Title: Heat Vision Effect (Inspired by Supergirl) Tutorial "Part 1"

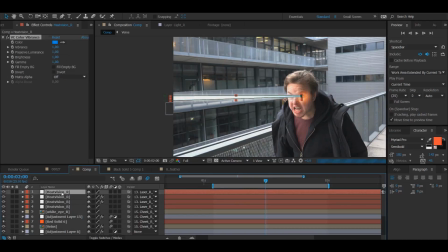12:25 And it seems to work, so that is wonderful. But be aware to always save before adding in VC Color Vibrance, because for me, it just blah.
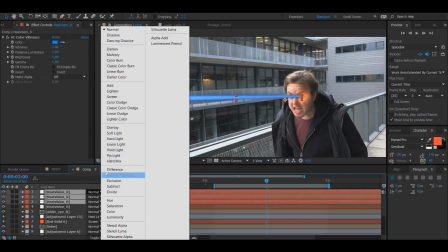12:33 So I'm gonna change all of these 3 feathers to screen,
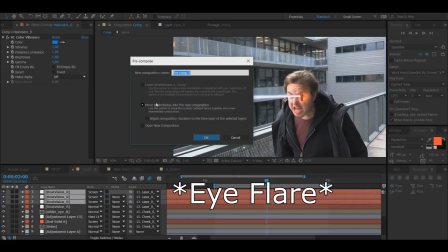12:37 and then I'm going to pre-mult them and name them Heat Vision Feather R.
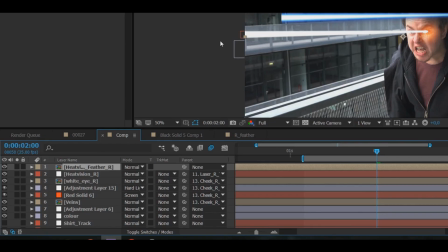12:43 And now I realized that I made a mistake, because I shouldn't use the trackers here before pre-multing them,
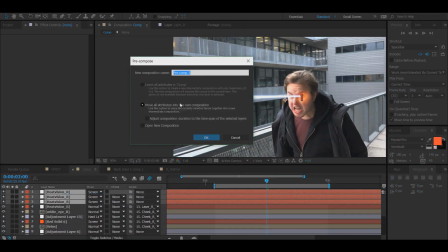12:49 so I'm gonna switch back them to none, and then I'm going to pre-mult them again. And now everything should work easy peasy, just gotta name them again.
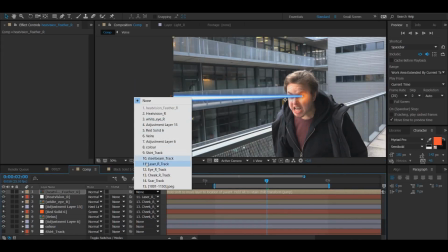12:58 And voila, now I'm adding the track to my pre-mult instead, and of course I'm changing the here to screen.
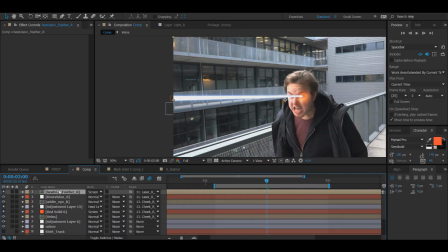13:04 And now we have our heat vision. This is like the main thing. Now you could essentially just do the Supergirl shot, because now you have a heat vision. Lightsabers out of your eyes, yes. I of course want it to be a bit more motion to my heat vision,
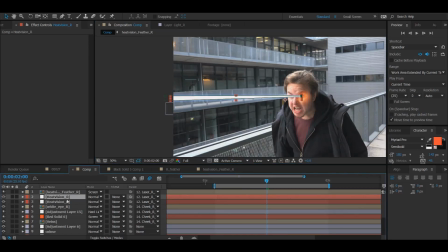13:19 and to do that I'm going to duplicate my original heat vision layer, that's not a feather, and I'm going to take away the tracker,
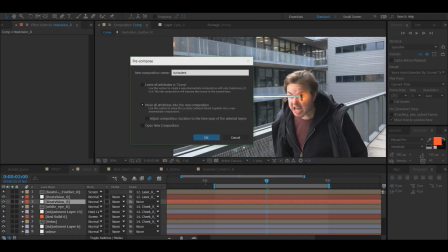13:26 because I'm going to pre-compose it, and I'm going to name it Turbulence. That's right, I'm going to add some turbulence to my heat vision.
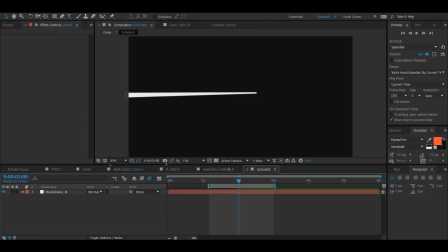13:33 But before I do that, I want to add some color to my heat vision mask, and instead of just doing blue on the outside of it, I want to do blue throughout the entirety of the thing, because I want turbulence to be a bit more blue. So now that I've done that and that's done, I'm going to go back to my original shot,
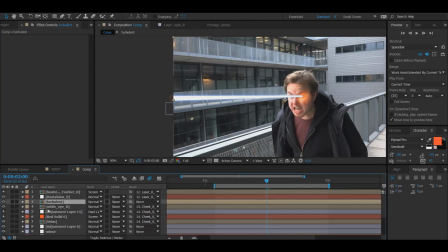13:49 just click away these for simplicity's sake, so you don't get way too like overwhelmed with things.
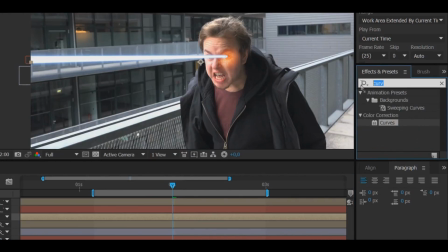13:54 And then I'm going to use the search engine to write turbulent displace, and here we go.
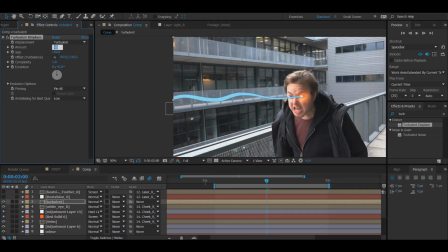13:59 And when I disable these, you can see that I have some turbulence, and I'm going to switch this to 100, and I'm going to change this to 5, and there you go.
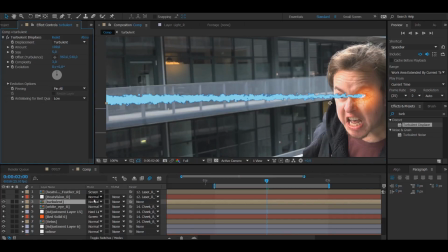14:07 Now we have some sweet sweet turbulence. The complexity to 3, and of course change them to screen so it becomes a bit more see-through, and there you go. Now you have some what looks like movement in your heat vision that I like a bit more.
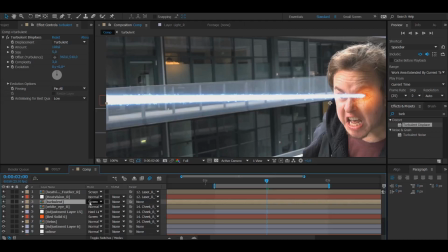14:20 I know Supergirl's heat vision doesn't really have that, so if you want to do like specifically like Supergirl's heat vision, you should probably ignore this step, but this is how I made my effect.
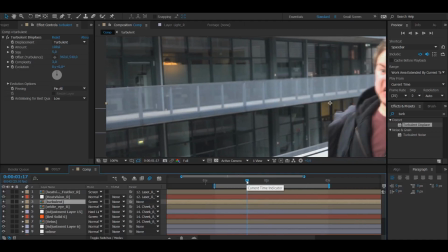14:29 So now I'm gonna go back to an earlier frame before I shoot the heat vision out,
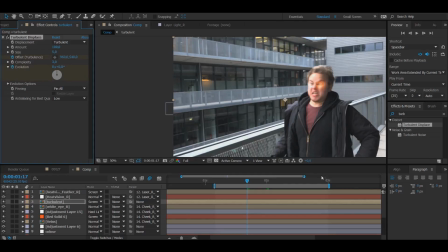14:33 and then I'm gonna press the stopwatches here for evolution and offset, and then I'm gonna go way beyond my effect has ended, which would be around like my 5th frame or so. That's where I'm ending the effect.
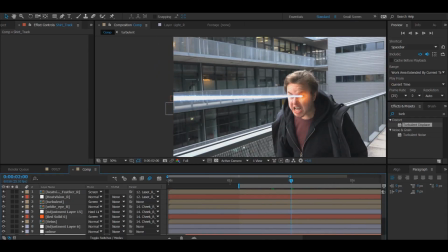14:48 Now I realize that I've made a mistake here with the tracking. That's right, I forgot to even put on the tracker.
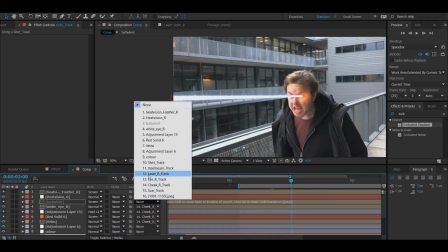14:53 I'm very smart. Now it should be tracked though.
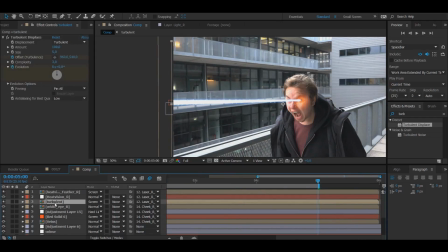14:56 So here we are at the end, go back to the turbulent layer, and now we're going to change some things so that we can get an animation. So go into effects, turbulent displays, add some keyframes here, and now we're going to start moving things, you know, to create this animation. So from 0 to 8, maybe on evolution, that might work.
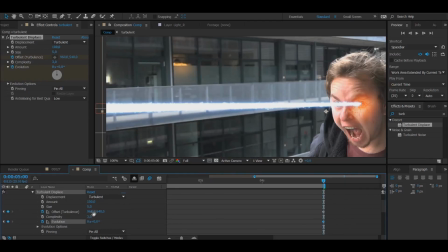15:14 Again, if you want to add turbulent displacement, you can do whatever numbers you want, you know, this is specifically what I felt was nice. And I'm moving the offset a lot because I want it to look like it's just like flying forward very fast.
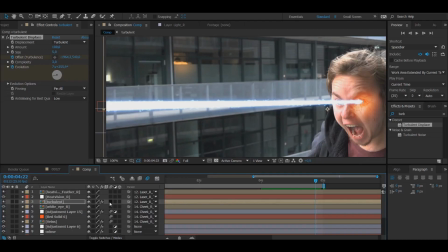15:27 And then because I feel like the turbulence is too sharp, I'm going to add in some motion blur, some fake motion blur. I just thought that it looked good. So I'm going to change 180 to 120, no, to 100.
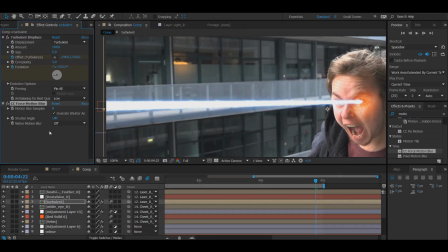15:42 And yeah, I feel like that looks a bit better. It still looks like it has movements, but it doesn't look like that sharp.
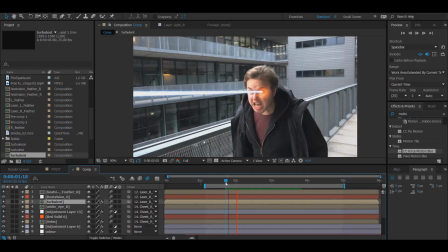15:49 So here we go, now we have some movements of me shooting heat vision out of my face, but I feel like one thing is still missing before ending this part one, and that is,
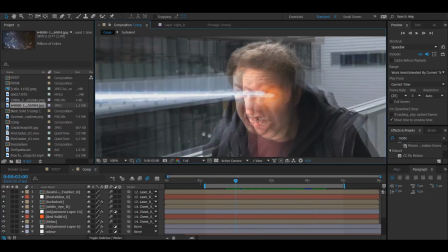15:57 of course, I have to add a little lens flare on my eye. I'm gonna zoom into my shot, add a new solid, it doesn't matter what color,
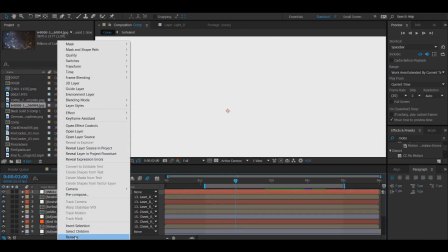16:07 and then I'm gonna go in, and here we are. I'm gonna rename the solid to lens flare.
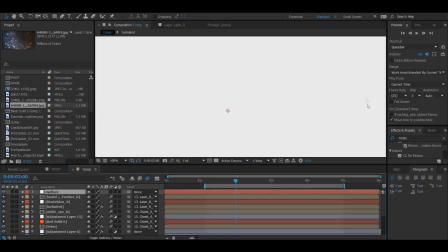16:14 Nope, I'm gonna change it to eye flare. Just to specify more specifically what type of lens flare it's going to be. And then I'm going to write optical flares. And here we go. And now I'm going to go in. By the way, optical flares is also another plugin, of course.
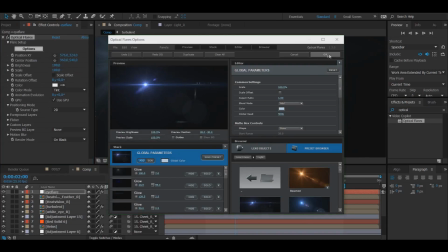16:30 And here we go, just grabbing one very quickly. And then we're going to change this from normal to screen.
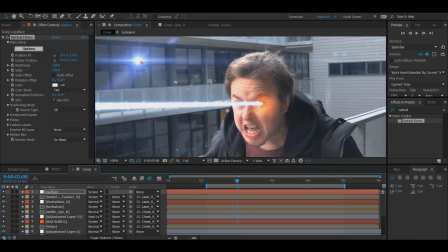16:34 And then we're going to try and place the lens flare as best as we can.
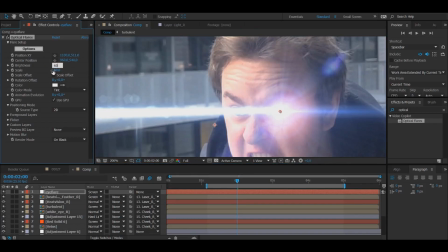16:38 Change the brightness and scale from 100 to maybe 60 or so, depending on how far away your character is from the shot.
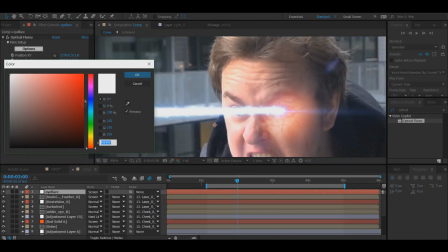16:44 I just don't want to be like completely overwhelmed by the lens flare. I just want some more like added lights to it. Of course, I'm going to change the color to a bit more of a blue color, because it is Supergirl's heat vision after all.
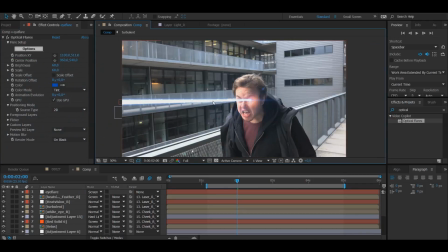16:56 And there we go, now we have a lens flare. Automatically, I feel like this shot looks way better because of it.
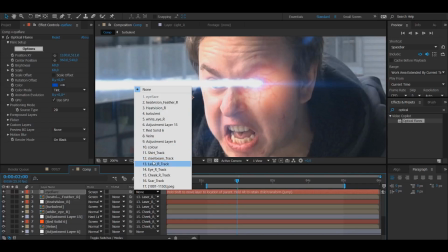17:01 Now, of course, I'm going to track it. I'm going to use the eye track, because that is specifically on my eye.
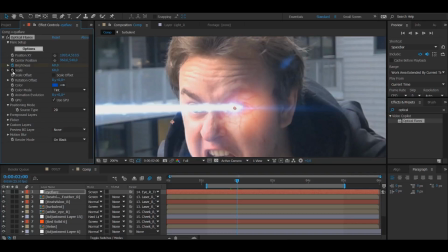17:09 So now I'm gonna press these two stopwatches for brightness and scale. I'm gonna go back around like, again, just like with heat vision, around like 4 to 5 frames.
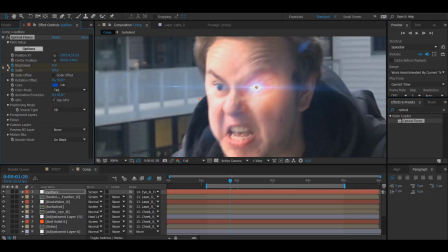17:18 And then I'm gonna change both of these down to 0 because I don't want the lens flare to be there before the heat vision.
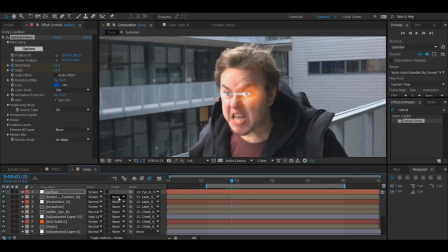17:23 And now I'm gonna play back and see how it looks. I'm realizing that I don't really like it because the heat vision is coming out way too late. So I'm going to go down to my effects here and 2 optical flares, and then I'm just going to take all these 4
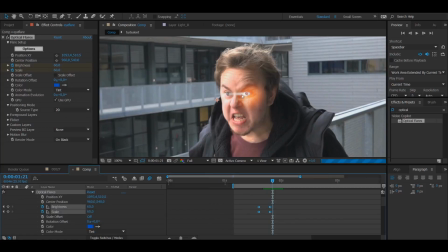17:38 keyframes, and I'm just going to drag them way down here so that the lens flares are already maximized when I'm beginning to shoot my heat vision.
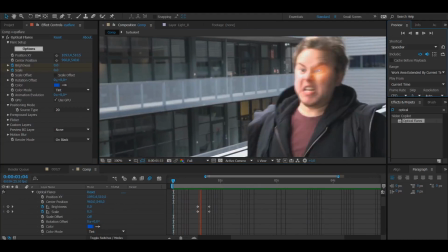17:45 I feel like that would look just a bit better. And now that I'm looking at it after I changed the keyframes a bit, I do like it a lot more.
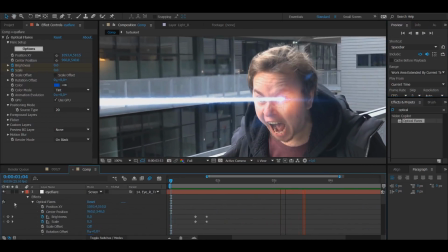17:53 Because before, the heat vision was fully out when my lens flare came on, and I didn't really like that. So I like this a lot more.
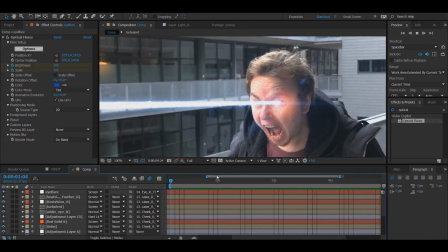17:58 But hey, you guys, this is the end of part one. I'm now shooting heat vision out of my eyes.
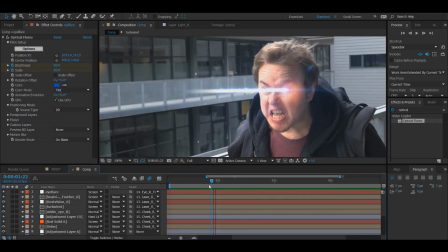18:04 I hope this part wasn't like way too long for you guys. Hopefully you could understand some things. Again, I feel like it might be hard to understand if you're completely new in After Effects, and if you've never used it before, this has probably not been the best video for you to watch. But I hope you have been able to follow along somewhat.
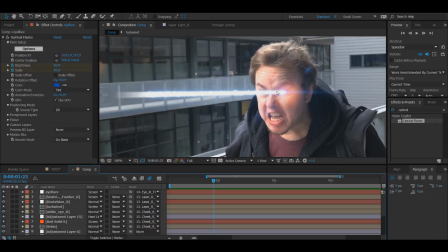18:20 I've basically just been going through what I've done rather than like acting as a teacher and stuff, because I don't really know how to do that.
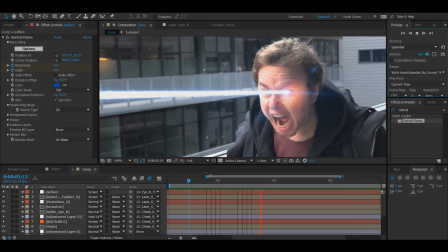18:28 So hopefully you enjoyed part one, and part two should already be out when you're watching this, and if it's not,
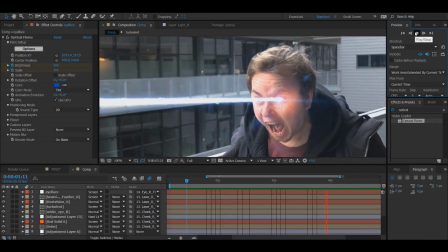18:34 it should be out within a few hours or the next day, because of course I'm gonna have to edit this video as well.
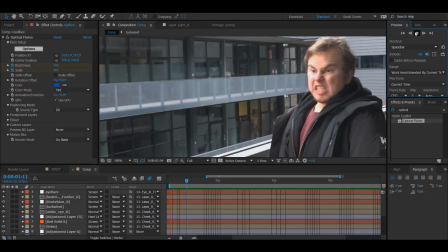18:39 But I hope you all enjoy this video and at least try to follow along, and tune into part two,
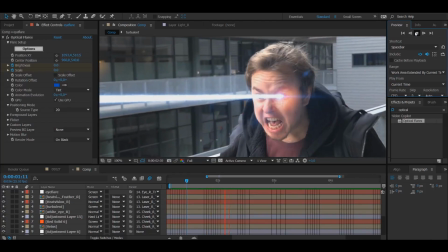18:44 where I'm gonna be adding in some extra effects like the smoke and all the sparks and the stock footage effects.
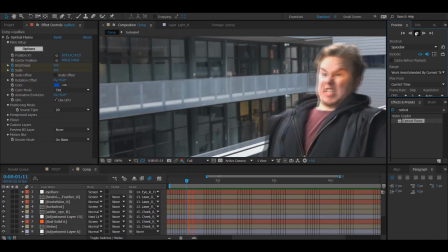18:49 So yeah, see you then.